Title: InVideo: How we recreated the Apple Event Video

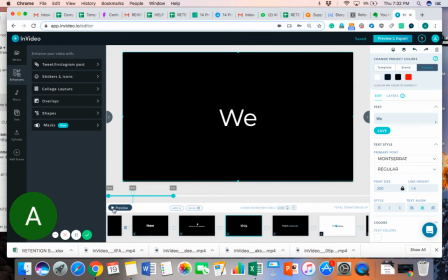(16:25)
The hack here is that if you preview this again, look very closely, you will see that the text, each word actually merges with the second word, which means that by the time made or v goes out of the screen,
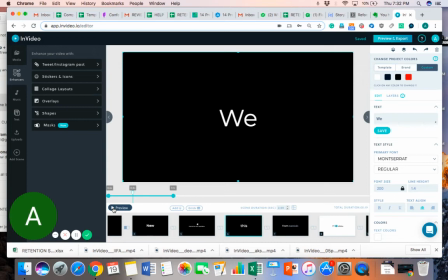(16:39)
the next word automatically has taken its place. Now, the way to achieve that is that you overlap the in and out times of the elements. So, what do I mean by that? Let's actually go to our layers and look at each word. So, if you talk about v, you'll see that it ends at 9.1 seconds.
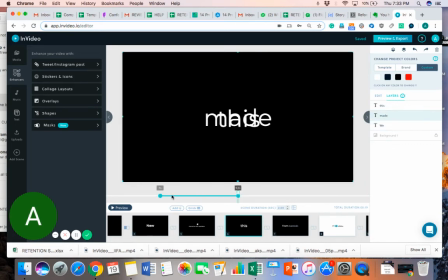(16:54)
Now, if you talk about made, it actually starts 0.1 second before that, right? It starts at 9 seconds and it goes to 9.6 seconds, which gives you that feeling that the text is overlapping, or it's flowing very smoothly.
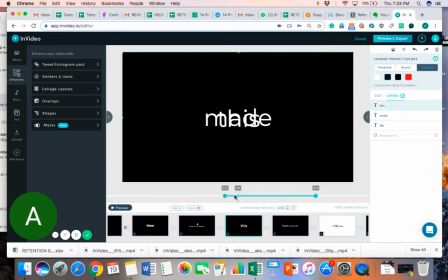(17:10)
Similarly with this, it starts 0.1 second before the made as a word goes out of the scene. So that's how you achieve that smoothness, right? Again, a very very handy trick. You can do this with all kinds of animations.
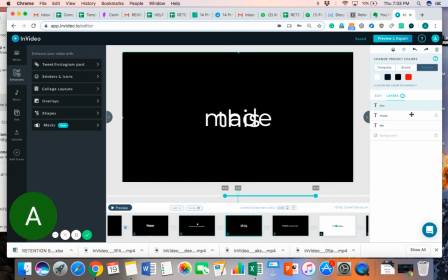(17:27)
So if you want one word to stay there, one word to lead very smoothly into the second word, you can actually use this hack. Cool. Let's move on to the last scene.
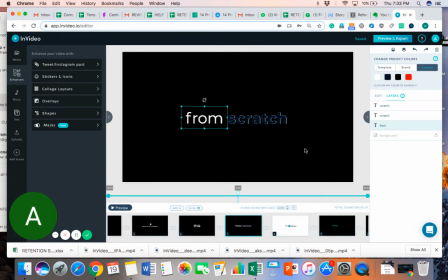(17:39)
This is something that is one of the most interesting things that we've done, right? Which is we've just kind of filled in color into the word. Now I've just changed the project color, which is why it went to that.
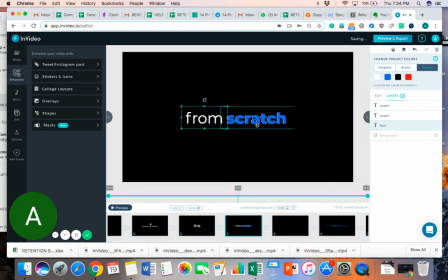(17:57)
Okay, so how do you do this? This is actually one of the simplest things that you can do. It's actually two words, or it's a duplicate copy of the word scratch that has been placed on top of that, right?
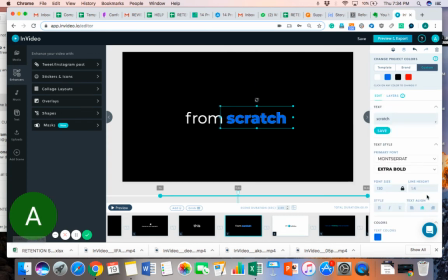(18:12)
And what we've done is we've actually for the layer on top, we've actually given an animation of sliding in, sorry, wiping in from the left, right? And we've kept it at 1 second. You can actually speed this up as well.
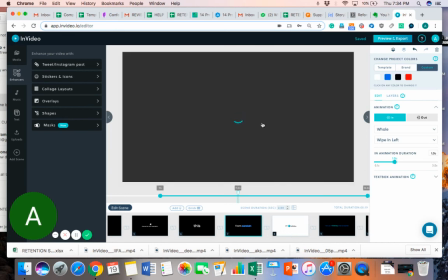(18:29)
So if you look closely again when I preview this, you'll see that it's nothing but the above layer appearing from left to right,
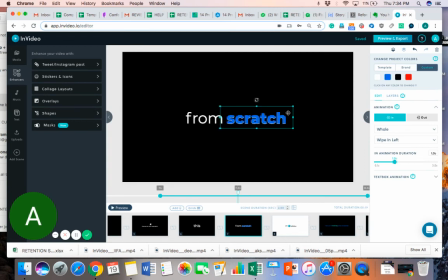(18:36)
which gives you that notion that there is color that is being filled in the word. Now the real hack here is that uh, there is a slight delay between when the above layer comes in and when the word at the bottom appears.
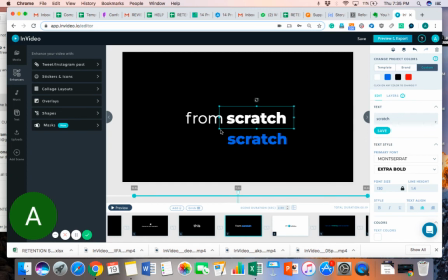(18:53)
So, for example, this one appears at 10.8 seconds, and then the layer on top of that actually does not kick in till about 11 seconds. And the reason we have kept it that way is because you want the first white version to be seen entirely, and then you want color to start filling in.
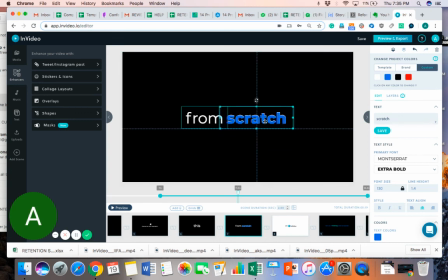(19:09)
If we actually ended up starting both these words at the same time, uh, you would actually start seeing the color filling in right from the bat, which is not how you would want it to be. So at any given point in time, if you want a word to be filled with color, you know how you can go about with that, right?
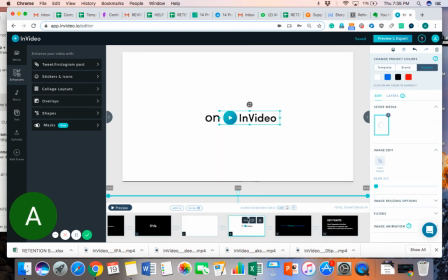(19:28)
Perfect. So let's move on to the next one. I think this is plain and simple.
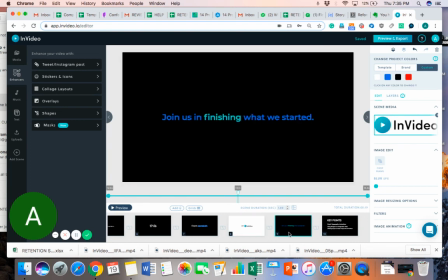(19:33)
It's just a word and our logo. And then obviously join us in finishing what we started. This is again a form of kinetic text, right? Great.
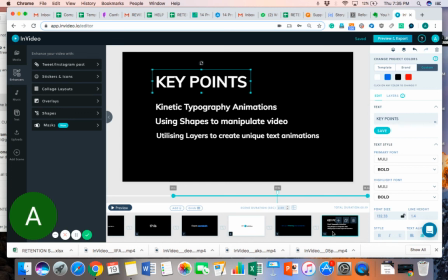(19:41)
So just to sum up everything that we've seen so far, we've seen how you can create kinetic typography animations. Please, by all means, play around with them. The reason why I haven't created the exact frame that is there in my scene or in the Apple video is because it will take you a bit of time to get it right, right?
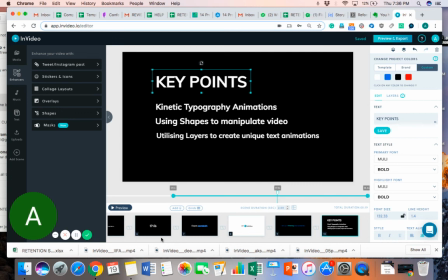(20:00)
It's while it ends up being that simple, it still takes a bit of time to ensure that you're timing things perfectly well, right? But it still shouldn't take you more than 10 minutes. Using shapes to manipulate video, as we just discovered,
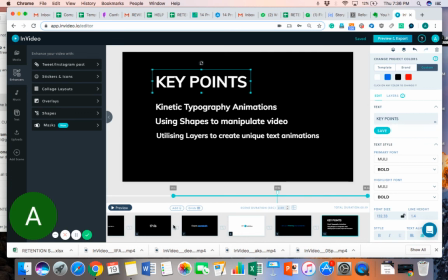(20:15)
that you can actually hide a video file entirely using a shape and then just reveal a part of it whenever you want to by timing things the right way. And then obviously there's utilizing layers to create unique text animations, which is how we did
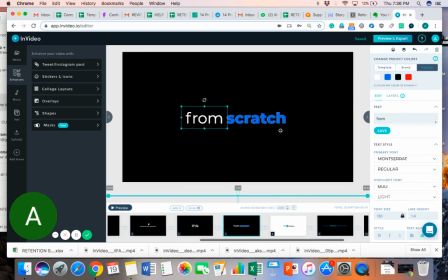(20:30)
fill the color in the word scratch, right? Cool, great.